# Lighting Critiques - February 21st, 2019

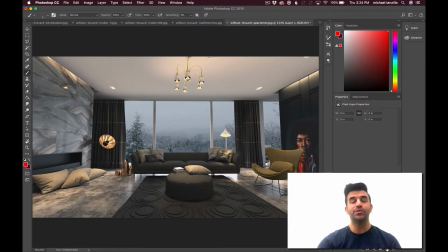0:04 Hey William, how you doing? This is Mike, and I'm going to take you through some lighting critique of your shots here.
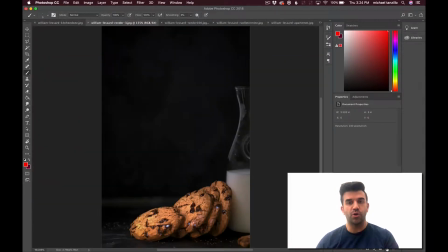0:10 I grabbed these shots from your ArtStation page,
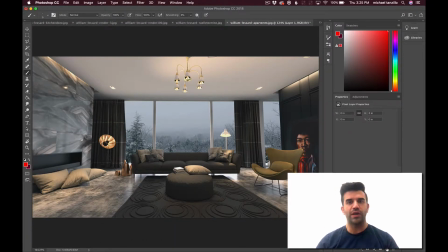0:12 and I just want to talk you through some just general notes here to give you an idea of some of the things that I would look at if I was reviewing your portfolio. So I'll start here. So the first thing that I noticed, and those TDU students that know me well know that the very first thing that I look at when I look at these
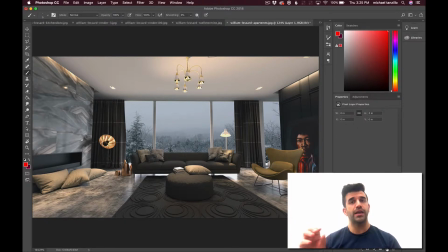0:29 exposures that show both interiors and exteriors, I look at the balance between the two. And that's because the way that light exists outside is much more powerful normally than when you're looking inside a scene. So what I would expect would be something much brighter than what we're seeing there.
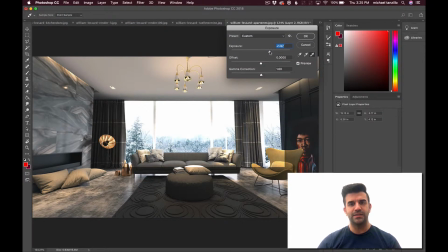0:49 Even though it's like an overcast, snowy day, I'd expect this brightness to be somewhere in that neighborhood, maybe a stop or two brighter. Now, when you're looking at reference of architecture photography, lots of times they'll piece together multiple exposures into one image.
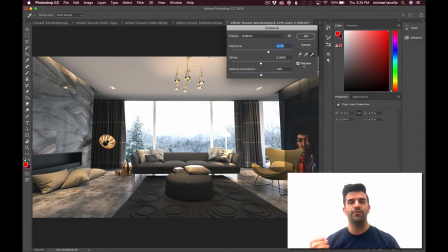1:07 But to me, it always feels very phony. It always feels very fake. It doesn't feel very photoreal at all. It doesn't feel accurate. It feels like an image that's been pieced together. So I would look at some reference. Reference is a huge part of what we do, and see how a room,
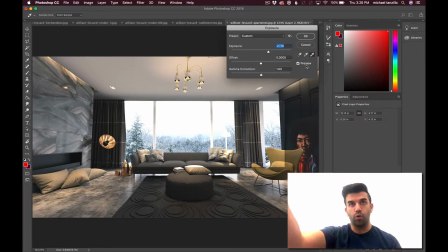1:25 how the exterior of a room looks, or the outside of the world looks when a camera is exposed for the interior space.
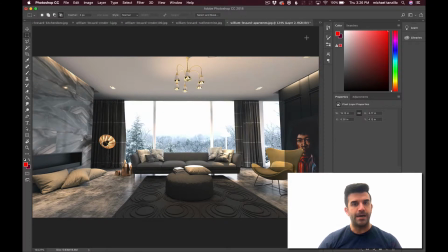1:32 So that would be my first step there. I'll go ahead and turn that back off.
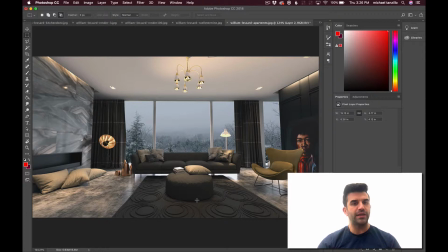1:38 So from there, you've got some really nice elements going on. Like there's a lot of shaping, like going across the ceiling. There's a lot of value differences between light and dark. Um, there are a few, one other main area that I would really want to see you focus in on is around,
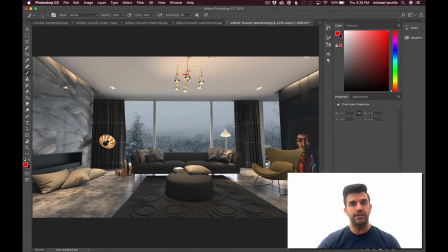1:54 it's basically these areas like these lamps up here, or these bulbs up there, this lamp down here, and this one over here. Like you can see, it just like these areas just are starting to feel a little bit CG to me.
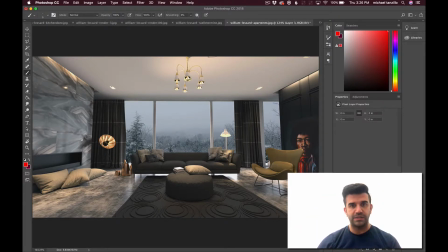2:09 Like I would expect to never see this amount of dark value inside a light source. Like I would expect it to be something like that, but even like and then even kind of glow out a little bit.
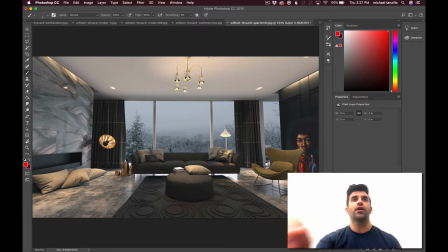2:22 It just feels very contrasty in an area that I would expect there to be just like pure light coming out of it. Um, and then from there, just a few other little things like it would be
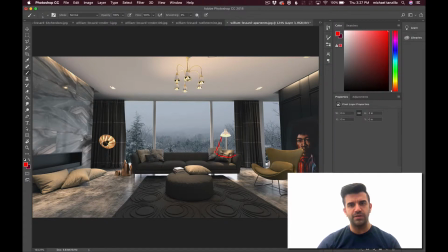2:39 it also doesn't feel like this light is affecting this the same way. Like this feels kind of the only spot where this light's hitting, and it feels a little off center. Like I would expect the white values on this pillow to be like the white values here are less than the gray values there. So I would just expect that to be hit a little bit more.
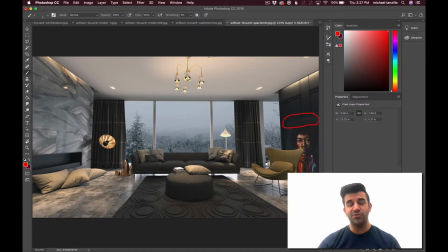2:59 One thing you want to watch out for too is like you're starting to see the edge of this Jimi Hendrix painting is blending in with the wall, so you'd want to create some separation there. And then these walls are like they're picking. I do want to point out this too, that this area here is picking up some really nice reflection.
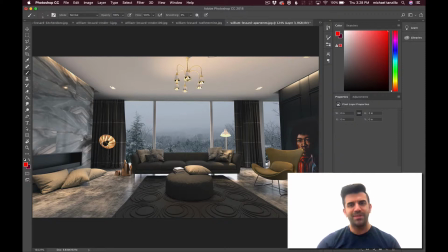3:14 So you did a good job with the shaders there. But that's pretty much it. Again, just balancing the interior versus exterior light, and then really looking at reference on these light sources and getting those to match up, because right now they feel a little bit computer generated. But all in all, this one's looking pretty well.
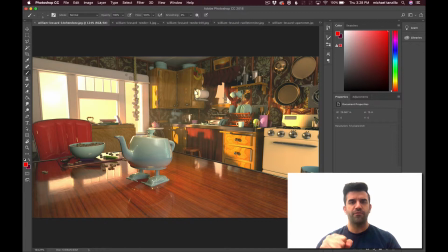3:30 This guy's feeling like my initial reaction when I'm first seeing this one is there's a lot of visual confusion, a lot of just it's a very jumbled image. There's a lot of like shapes of the wallpaper, a lot of small shapes in here.
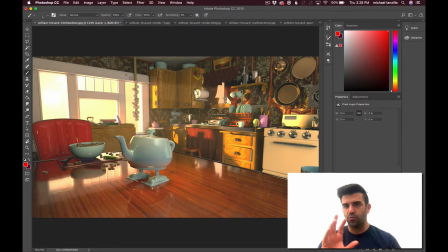3:45 And immediately my eye kind of scatters around the room trying to figure out what it is I should be looking at. And I feel like after I kind of take in the space that you want to direct the viewer's eye to this teapot, because it just feels the most like the character in the shot, or like the main central interest point.
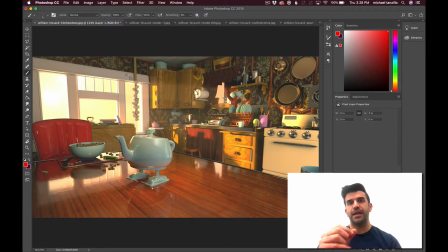4:02 But the things that we do to get a viewer's eye to go to a certain spot aren't really happening.
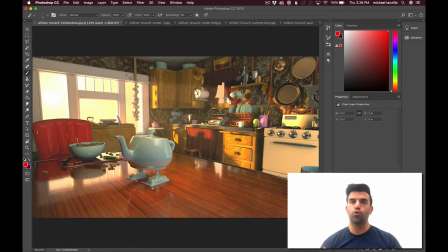4:09 Usually we layer light values over dark, warm tones over cool, give it a little bit of a rim, give it something to kind of pop it forward. And really all that's but really nothing in this frame seems to have more importance or more care or more
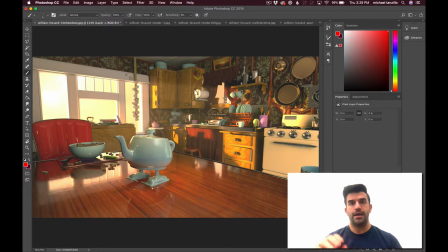4:27 desire to draw the eye to a certain area. So I would say that would be the first thing would just be to identify the story that you're trying to create. And then within that, it's like you're starting to see some resemblances of like the mood that you're trying to strike, because there is some softness, there is some glowiness.
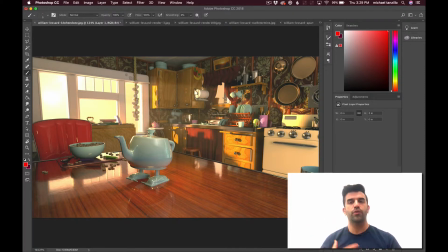4:46 I think you're going for like a warm kitchen feel, but I would just try and balance that with more composition tone. And one way that you can do that is a simple way is you can just blur the image,
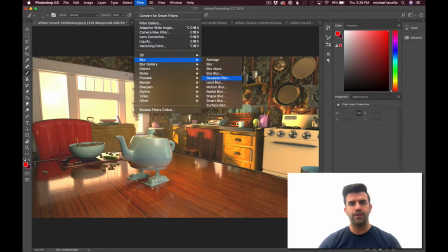5:01 or like when I was in studying photography, and when I was working as a photographer, you would squint your eyes at stuff,
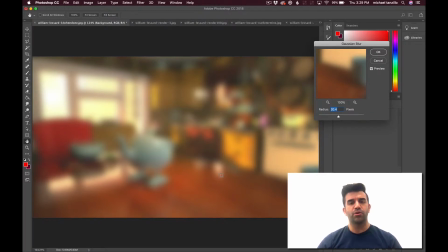5:08 and that's how you could kind of see where you're meant to draw the eye. And by blurring it out, you can see that everything's kind of muted midtones, and there's really no area other than this window that's really drawing attention or really drawing the eye to one particular place. So I would work on that.
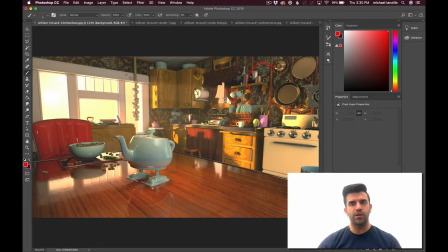5:25 A couple little things that I noticed is like one is the orientation of the wallpaper changes from this wall to this wall. This wall, the wallpaper is kind of going this way, and on this wall the wallpaper is more oriented upward and downward.
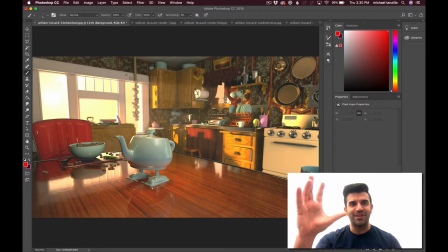5:40 Just from an interior design standpoint, that would never really happen, so just watch out for that. I think that's what's happening. It looks like what's happening anyway. The scale of the wood grain on these cabinets in here feels a little bit large. I would tone that down. You're getting a nice clear coating here on this table.
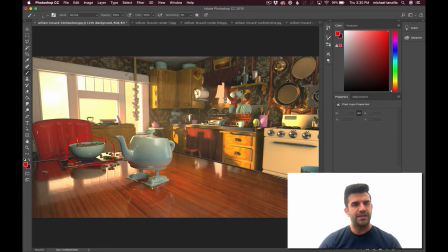6:00 I thought that was nice. I think that you can use some more contrast in this area in here, like in the brights of the bowls, and then the cereal itself feels very flat, and I feel like you can get some more shaping on that as well. But all in all, with this one, I really feel like you need to generate a stronger story and a stronger visual composition.
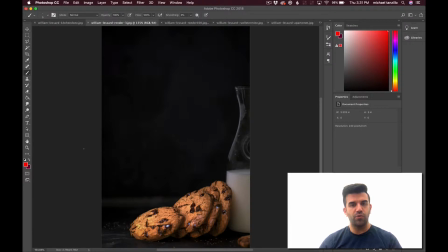6:21 That would be my notes there. This guy I think is looking pretty cool. The one thing about this one is just the overall composition.
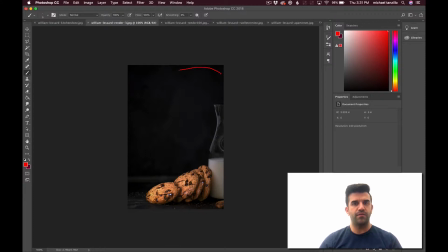6:28 There's a lot of dead space up here. I feel like I want to just pull the camera down a little bit and like take the camera just down so that if I just like cropped the top of the frame
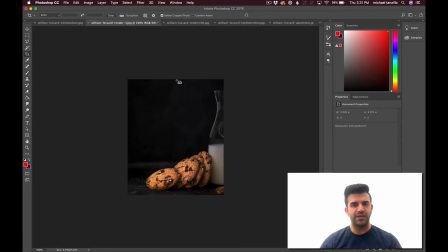6:46 down to here, you would still get that same like bottom third
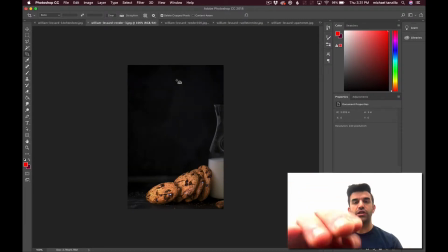6:52 aesthetic that you're going for, but it's just losing that little bit of dead space at the top.
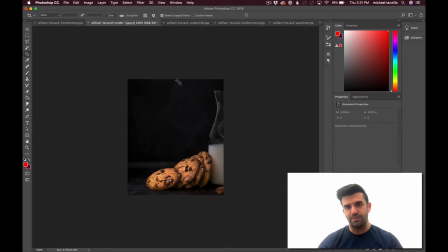6:57 I think for me I would just balance out that composition a little bit more. See, this one you're doing a really good job of creating these bright patches on the cookies and layering them off of the background. The one thing about this one is these the cookies have a nice, like, there's nice rigidity in here,
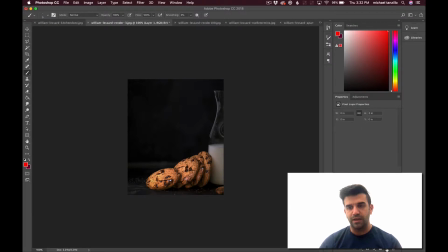7:15 but it really feels like a bump map as opposed to like a displacement, because if I look around the edge here, that feels very clean. This edge feels very clean. This edge feels very clean. It feels very much like a bump map versus a displacement.
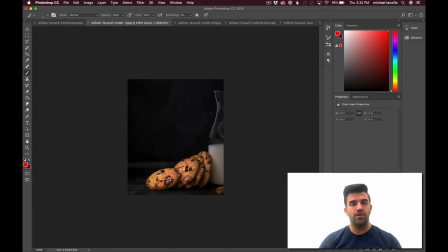7:28 And that would be one thing that I work on there, would just be getting that like actual edge to it. And then from a lighting standpoint, I would make sure you're doing a good job of getting reflections in this area,
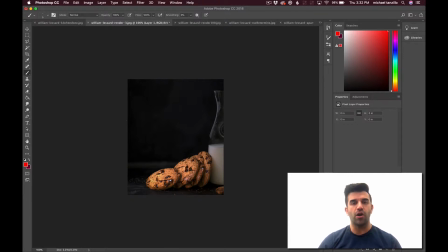7:41 but you lose it here, and we lose kind of the edge of the glass. I would put a white card or something reflective off to the side that would really kind of help us make sure that we're maintaining the profile of this jar. I also feel like the milk can probably get a little bit brighter. It feels a little bit gray.
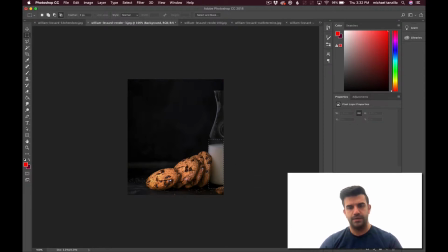7:59 I would just take that and just brighten it up a little bit.
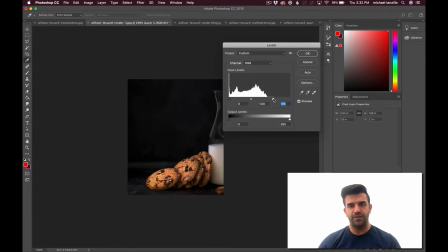8:07 So you can kind of feel it in that region there.